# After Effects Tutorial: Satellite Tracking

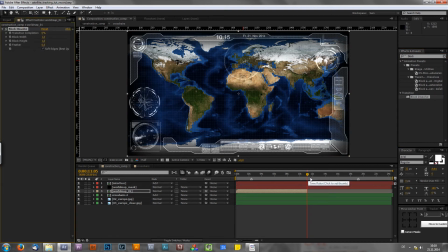Okay as I said before I want to use one second as transition time so I will go back for one second okay and then I will click on transition completion because it starts at zero and if I now go
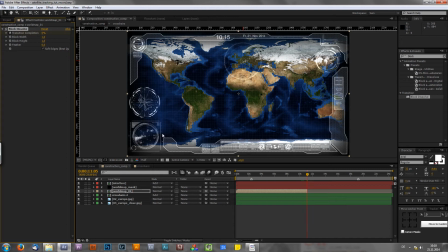forward for one second again this is our end position and now let's bring
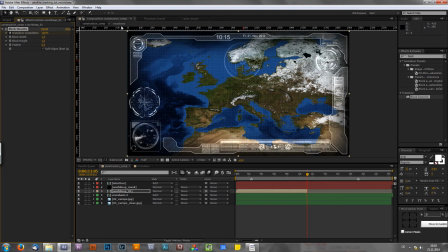it up to 100 and to just play around with these values I would recommend to just go in the middle section where we have the
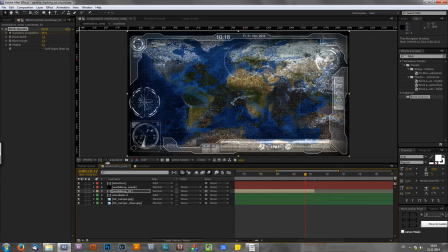most amount of pixels and as you can see we have many
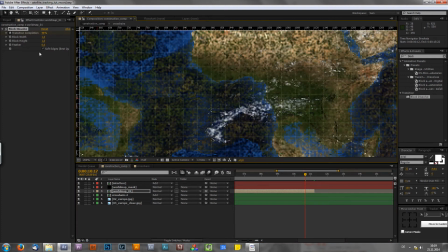many small pixels of course now they are set to 1 which is my opinion way too
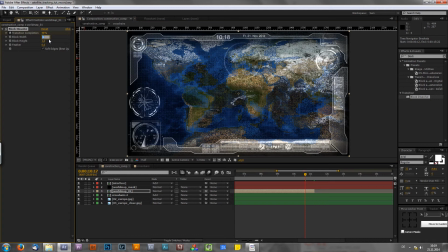small so let's bring the values up to somewhere around let's say 15 for example and also uncheck the soft edges because I really want that super pixel look right here. Of course if you want you can also use bigger pixels or smaller pixels.
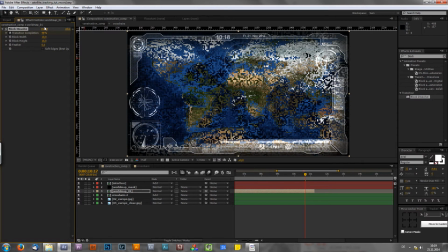I usually like to have smaller pixels because as I said they look a bit more detailed. Okay and then if we move forward in our timeline we can see that our image is now visible and eventually it transitions into our second image and
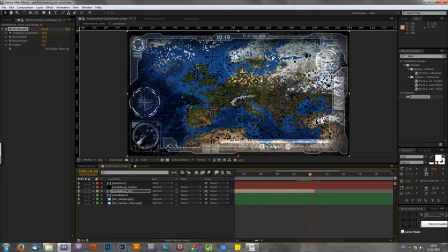yeah I think that really looks kind of great and fits to this overall animation style of this headline zoom effect okay so after that it's really now time to reset our crosshair so let's go to the end of our
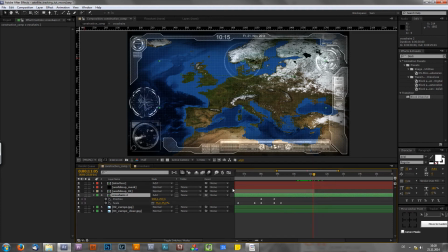animation right here hit you to open up the settings and also delete all of your keyframes let's bring the scale up to 100 and if your
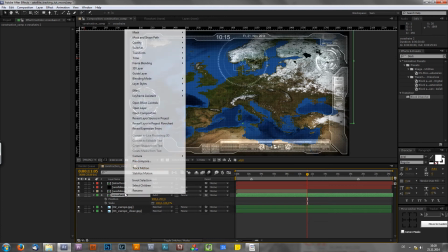crosshairs is somewhere in the corners just right click choose transform and then go
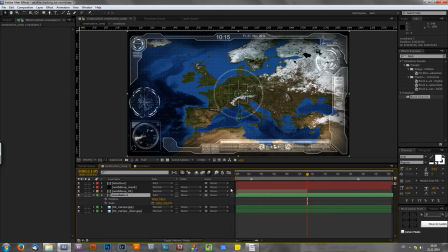to center in view and now it's uh yeah as in the beginning perfectly centered and scaled up to 100. so after the transition is finished it's now time to yeah to kind of recreate the same pattern as before so let's also click on
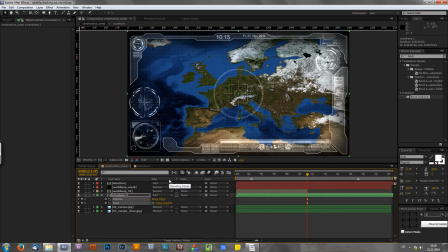those keyframes let's move forward for about 20 seconds bring it I don't know maybe somewhere around Norway or Sweden or so and yeah just repeat those steps over and over again
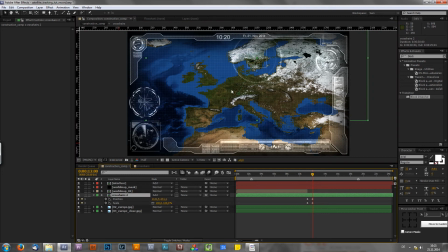okay guys at this point I think I will now stop explaining you how to do the transition and the movement because it's always the same and it will be boring to make the same things for two more layers of course if you want you can even create more layers like 10 or so so always zoom in a bit closer
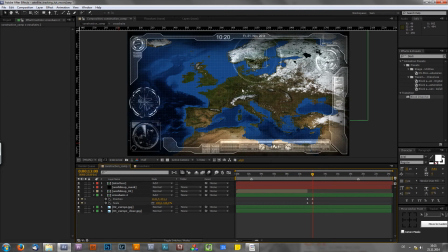until you really can can look in your in your house or at your roof of your house I don't know so like I said it's always the same things position in scale for crosshairs and then select your layer and your crosshairs pre combat make a transition to the next crosshairs
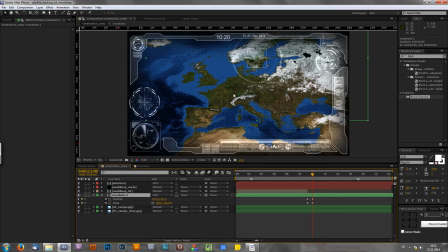with layer and finally you can reach your goal and as you saw in the preview you can then write again some text like location found and whatever. So what I will now show you is the final thing and that's about how to create the
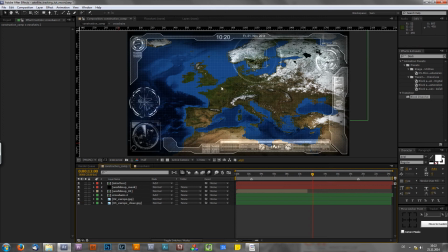color correction to give the nice bluish coldish modern look. Therefore I will now create an adjustment layer so right click new adjustment layer.